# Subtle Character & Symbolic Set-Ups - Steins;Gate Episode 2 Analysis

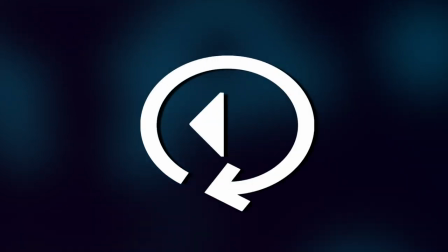0s
Hello and welcome to Replay Value.
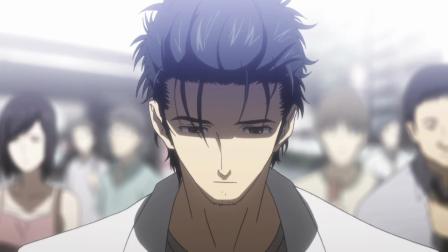3s
The second episode's primary function is to introduce the rest of the relevant cast and I think it does so
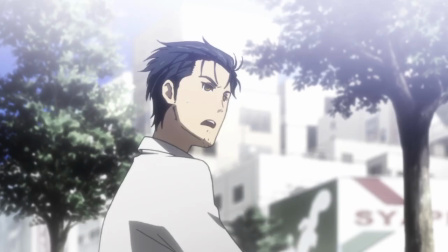9s
in a pretty clever way given that the overarching plot thread still hasn't been established to this point.
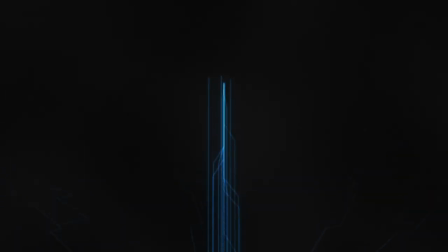15s
That's not to say that we don't have a plot thread to follow.
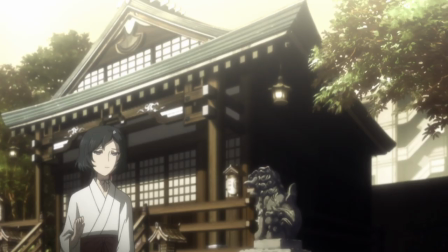18s
The second episode is actually structured around introducing the new cast and continuing to develop the seemingly inaccurate memories that Okabe is walking around with,
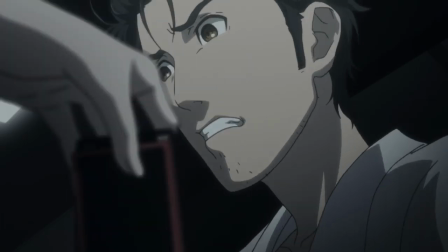27s
but outside of Kurisu who pretty clearly fits into Okabe's misaligned state,
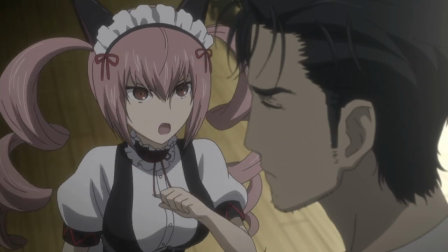32s
the remaining four characters don't have a clear role to play in this current plot thread.
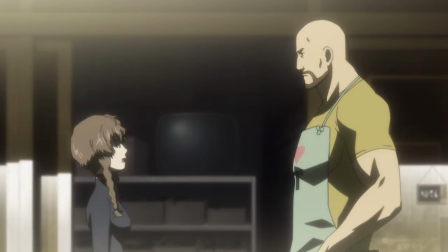36s
Because we're lacking that context, Steins Gate instead keeps the introductions pretty short.
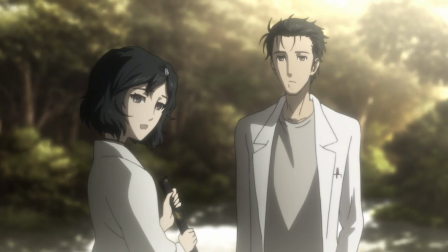42s
We learn about their most basic traits and how they relate to the characters we already know so that we can build them into our mental
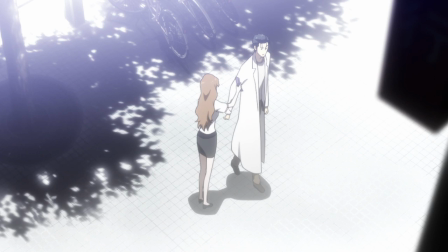47s
character webs without spending an undue amount of time with characters who relevance is uncertain to this point.
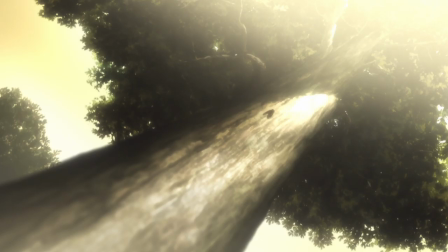54s
That's a healthy amount of theory before we launch into the episode itself, and this is going to be a shorter video because of the serial introduction format it takes on.
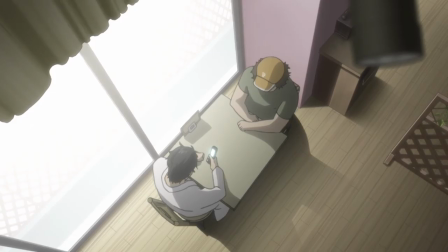62s
We'll be diving in deeper with all of these characters later after all, so let's explore how this structure influences the way we engage with the episode.
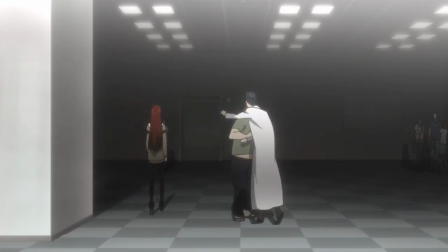70s
Kurosu rightfully gets two scenes, especially since the first one is mainly just the follow-through on the cliffhanger from the previous episode.
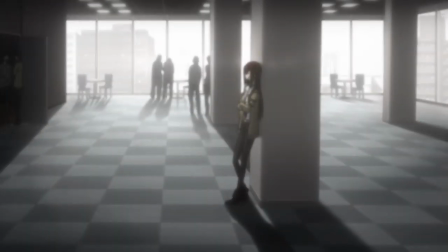78s
Picking up a few seconds before the first episode left off gets the audience immediately back in the mindset they had when last watching the show,
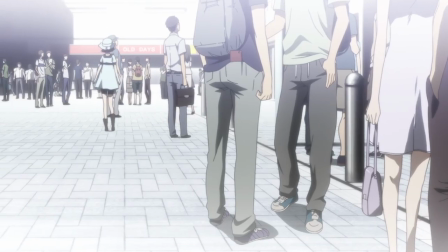85s
and most of the dialogue is constructed to bring the audience back up to speed on the specifics in case a week away made them forget.
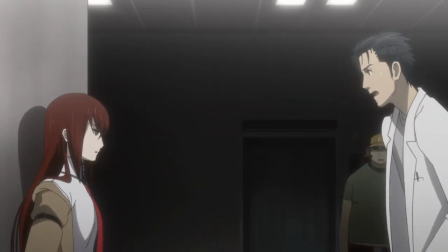92s
The whole sequence though has a way of making Okabe seem completely unhinged,
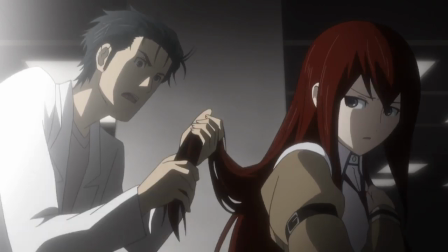97s
the way he streaks across the screen and then this panning shot to his desperation are both extremely unsettling.
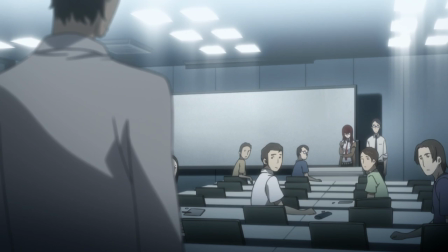103s
Kurisu's lack of control in the opening is nicely contrasted in the lecture, character, which is also a fun contrast to the first episodes.
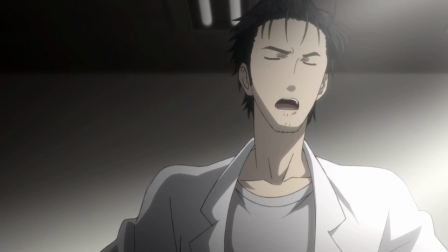111s
Both similar in the topic and the outburst, but whereas Okabe was certainly the victor in the former, he is demolished in the latter.
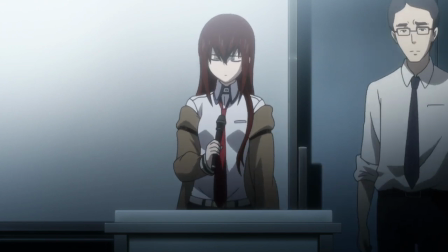119s
This makes clear that Kurisu is wicked smart, and I particularly love how in the Japanese she uses the name Ho'ouin as a spear to poke at him,
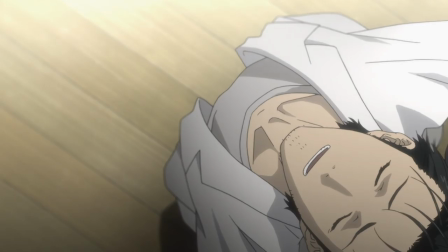127s
as opposed to how it serves as a shield for Okabe in the first episode.
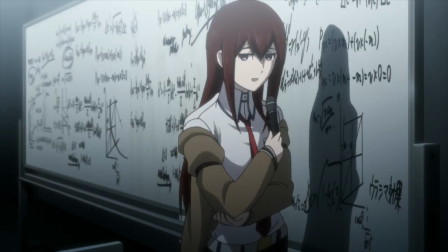131s
There's no reference to a TARDIS sure, but that clever bit of verbal sparring is fantastic,
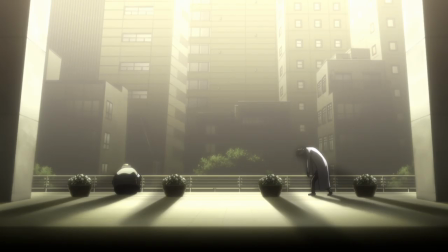136s
And the sharp shadow contrast with yellow compared to the sterile blues are a nice visual change as well.
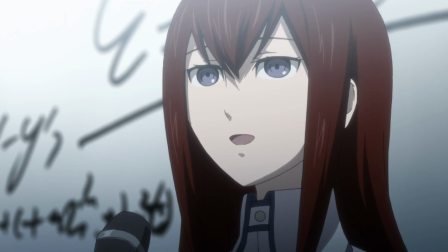143s
The structure of having the debate in flashback form is a particular treat because it really highlights
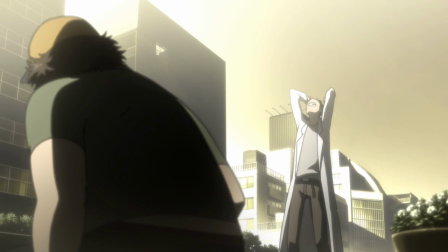148s
how much Okabe got bodied as though he's thinking back to all the most embarrassing moments.
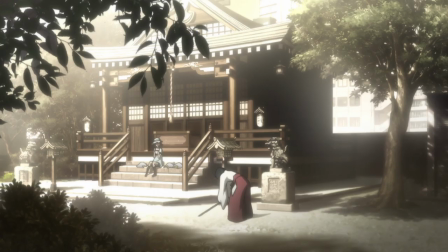153s
We then meet Ruka. Luka. Rukako. I struggle with that sound in particular, so forgive me if I harden the R in the future.
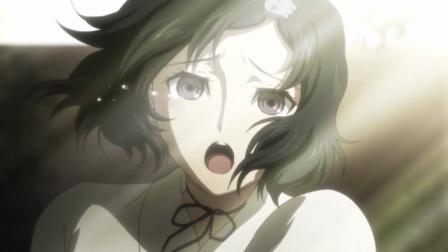161s
It's a quick introduction letting us meet another friend of the labs and getting Mayuri back in the story, a pretty famous and easily quotable line and then moving right along.
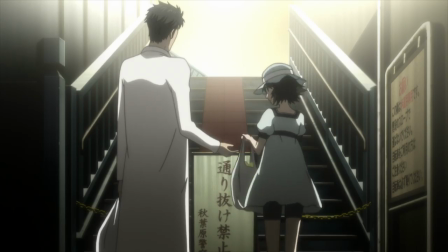170s
The moment I like quite a bit in this section is as Okabe is taking Mayuri's bag,
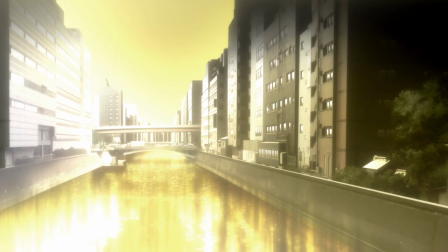174s
the slow movement of their hands and the deliberate flash of landscape just as they separate.
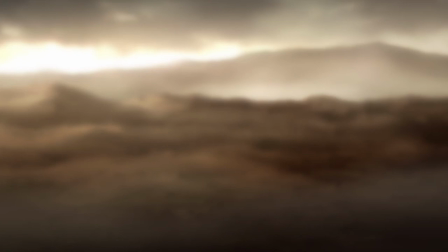179s
In case you missed it in the first minute of the first episode, this one is much more likely to stick with you.
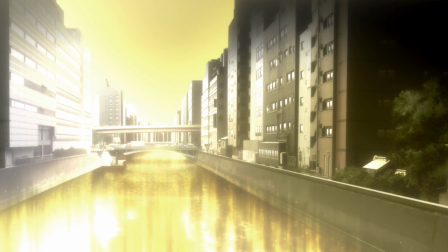184s
And it's totally out of place in a world of golden sky and water,
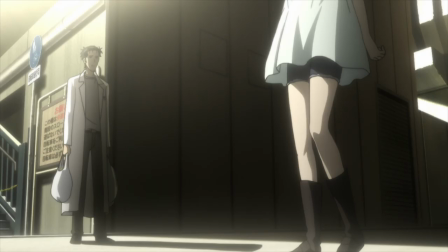188s
which means that the audience will likely have no more engagement with it than a brief acknowledgement before jumping right back into the divergent memories between Okabe and everyone else.
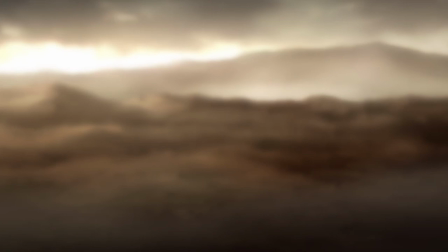197s
Setting up that landscape as the embodiment of separation I think is pretty cool given
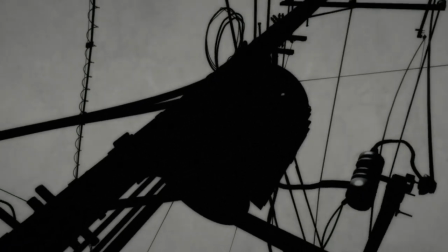203s
that we've only seen it twice to this point and the first time didn't really have any thematic meaning.
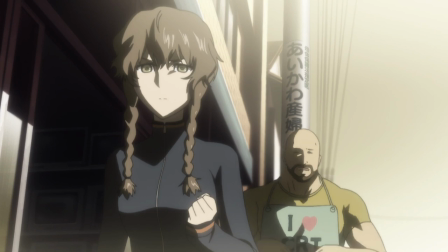208s
After that we get the first introduction to Suzuha, who comes off as a bit of an oddball in the brief interaction,
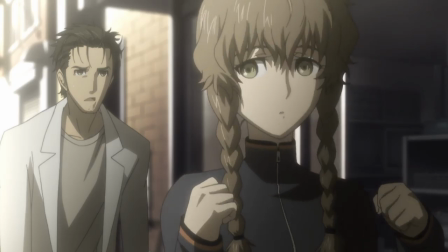214s
not recognizing Khorne being pretty bizarre, but similarly to Ruka it's about learning the bare minimum and getting the associations in place for later,
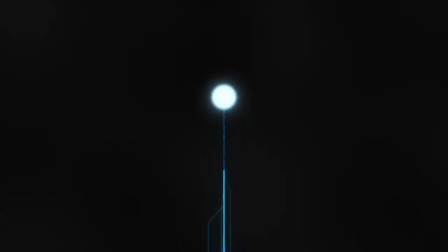222s
but the section with John Teeter afterwards has to be the highlight of the episode.
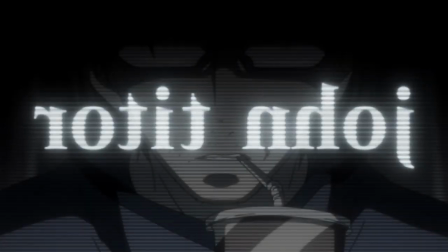227s
The speed of the messages, the reflection of people reading these messages, the visualization of worldlines especially as they blend together into the white,
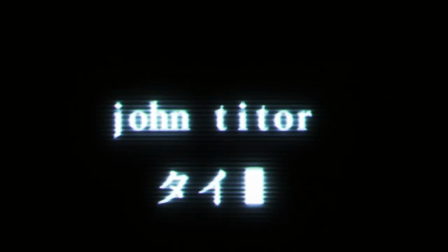235s
it's just a very impressive sequence in terms of how it tells the Teeter story visually.
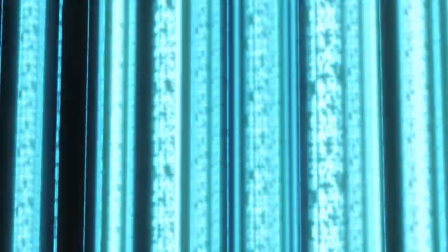240s
The blending into white for example suggesting that that's the entirety of space and time.
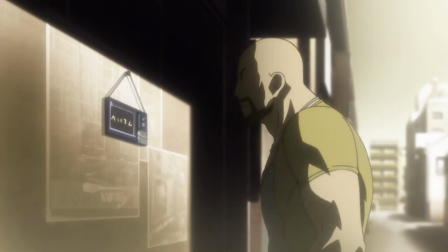246s
There's another important change between Japanese and English in this scene.
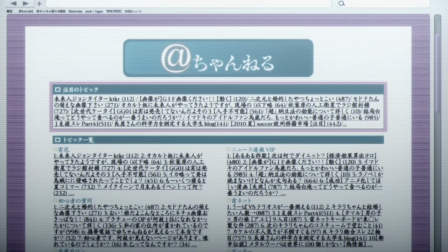250s
The line before Teeter gets into the grandfather paradox in the Japanese is an unrelated line about CERN equaling dictators,
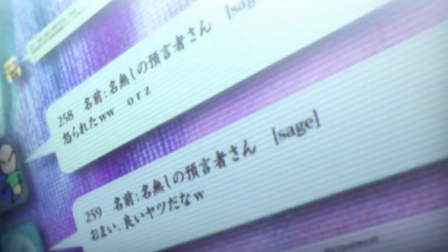258s
this message, which gives a fragmented feeling to the conversation, like things are happening out of sequence.
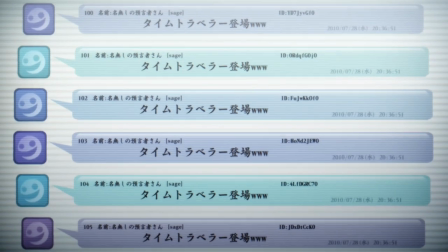264s
In the English it's the actual line that's being responded to about meeting your past self, this message.
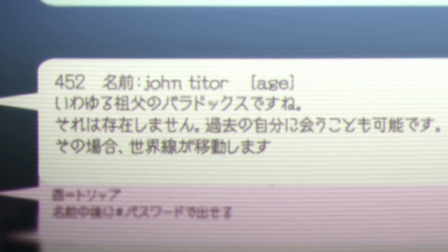270s
That makes the dialogue make sense from a pure audio level, but it loses the feeling of things happening out of order,
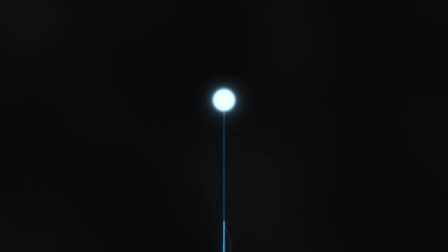276s
an inversion of cause and effect which is fantastic for being told about time travel.
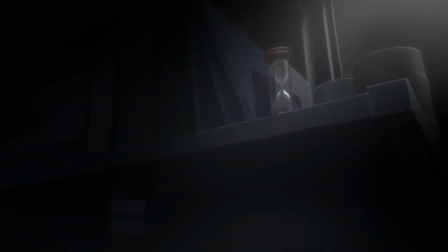281s
The constant panning over the hourglass, a symbolic representation of time as we go through this and also discover another distinct point of misalignment,
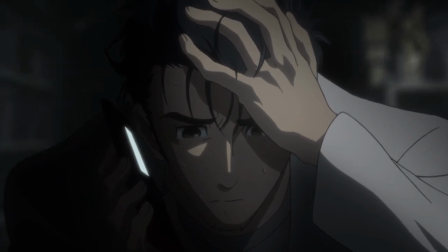289s
Okabe's memories of owning books about Titor are countered by Daru's complete lack of knowledge about him.
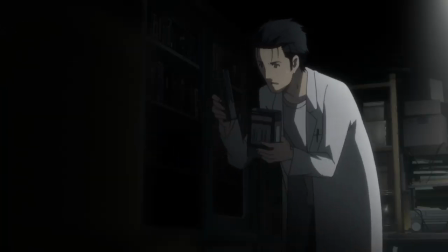295s
And the lighting here is super cool in that it visually affirms that Okabe's not going to find any of the books, he's pulling from shadows basically.
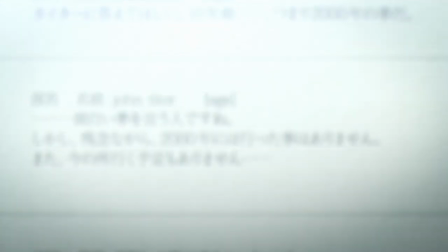303s
This divergence, as Okabe gets a response from Teeter that confirms that his memory is seemingly wrong,
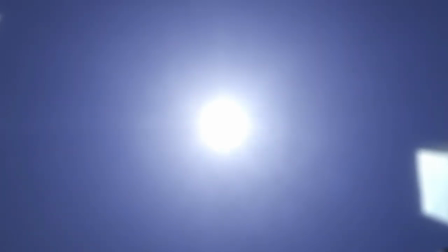309s
is represented by the oppressive sun which we talked about as the embodiment of natural law, in this case time,
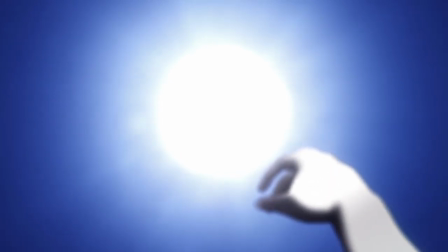315s
in the opening minute video.
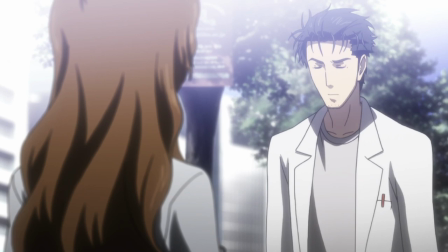317s
We then meet Moeka, again a pretty quick, she wants to find an old computer and is protective of her phone with a kind of sad,
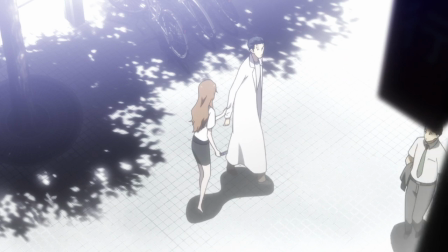324s
slightly desperate disposition in how she talks.
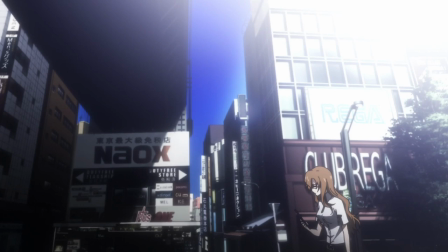327s
This definitely suggests more than meets the eye, not entirely dislike Suzuha, but it's nothing we're diving into now.
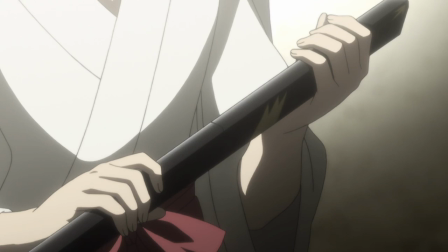334s
Again, a lot of these introductions are about setting up future developments and just getting these characters in front of our faces, which is the case with the next character on the list.
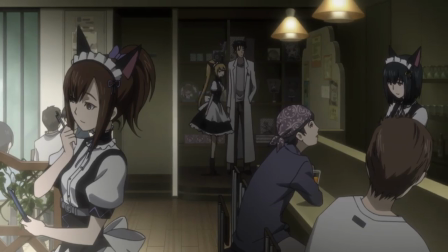343s
Hoboing Koma then makes his way to find Daru, but not before we see what Mayuri does for work and meet Ferris, who is as delusional as he is.
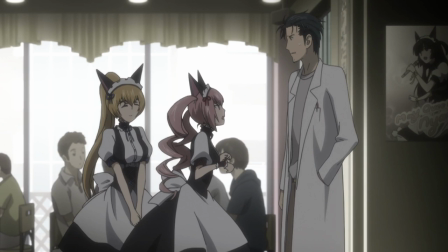352s
What cracks me up though is that Okabe assures Daru that he's not interested in her because of how she spews naught but falsehoods,
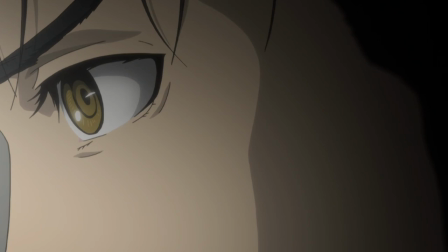359s
which is some serious pot calling kettle black absurdity.
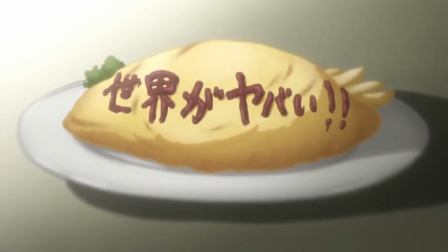363s
After learning about the IBN 5100 and a quick bit of foreshadowing via omelette empowered by the shadowy train ride, we arrive at the end of the episode.
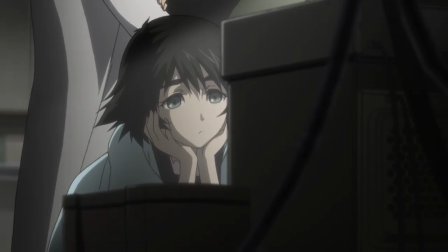371s
Similar to how the experiment was handled last time, underplaying the Jelnanas,
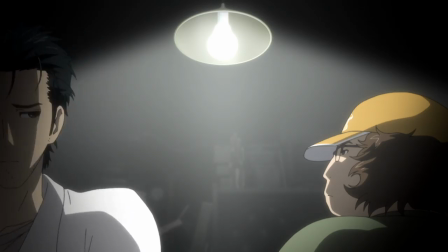375s
the distraction of talking about the temporary name of the phone wave and the number of bananas really pulls the rug out from under you when the banana disappears.
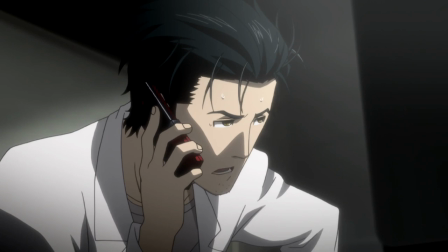384s
I personally love how Okabe thinks he's getting punked and just goes full conspiracy with it before realizing that neither of them knows where it went.
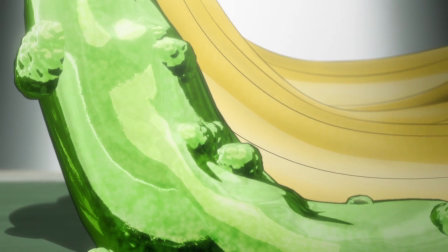392s
The appearance of the Jelnana back on the bunch and the shocked reactions in time with what sounds like a heartbeat,
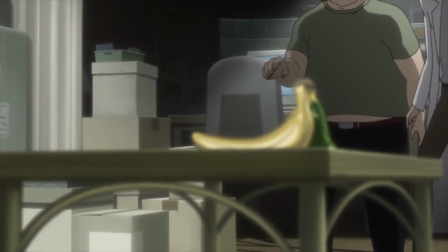398s
followed by the focus blurring really makes this moment stand out in a pretty low intensity episode,
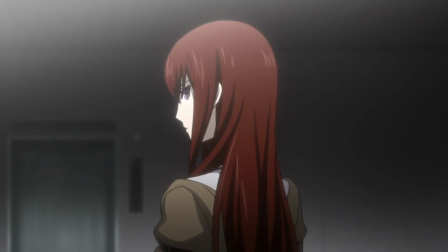404s
but what really gets me is how we end this episode, just like how we ended the previous one and started this one with Makisei Kurisu to looking on.
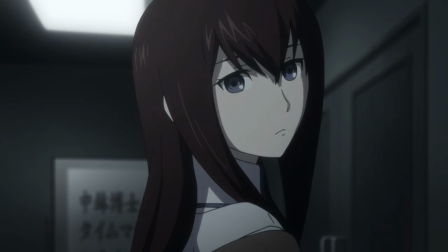413s
It places her at the center of all this weird stuff that's been happening.
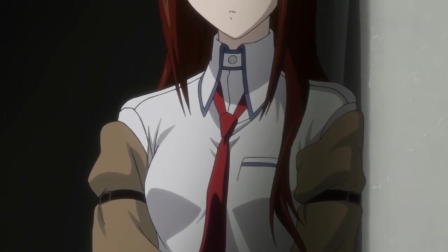417s
She was the stabbing victim, then opened the episode being alive, and now, again, here she is as something else totally weird has taken place.
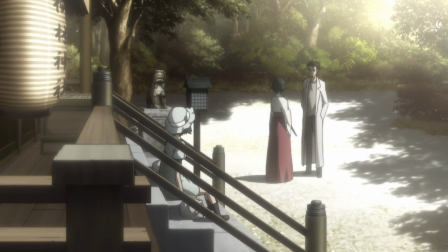426s
Without a clear way to establish the new characters into the primary plot thread, I think Steins Geek does a good job of continuing to build intrigue about Okabe's situation,
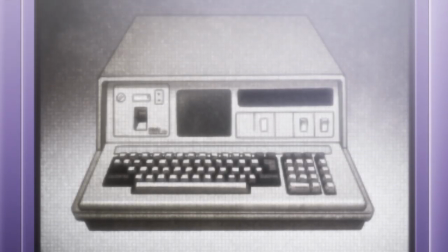435s
introduce characters and plot details in ways that aren't overly demanding of the audience's attention,
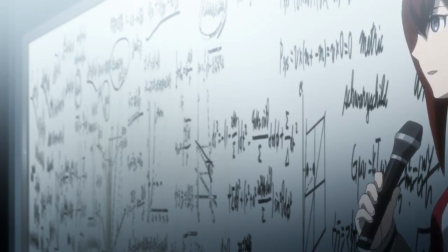439s
all the while giving us more time with the lab members. It's not that the second episode is anything particularly special,
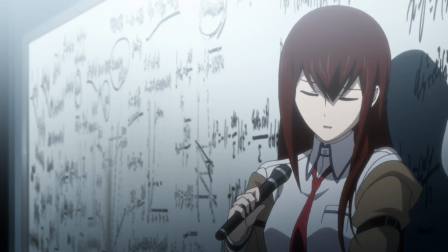445s
but I do appreciate clever format and structure and I think the second episode has that
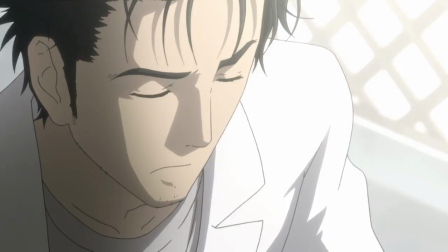450s
in spates given the somewhat middling material it has to work with.
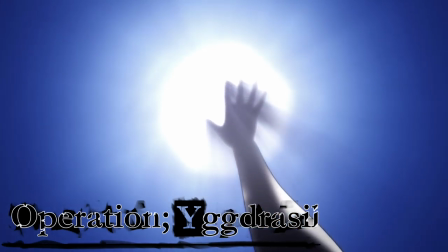454s
Next time on Operation Yggdrasil we hit episode 3 and start to dive into more of the stuff that the opening half of the first episode promised us, but until then, El Psy Kongru.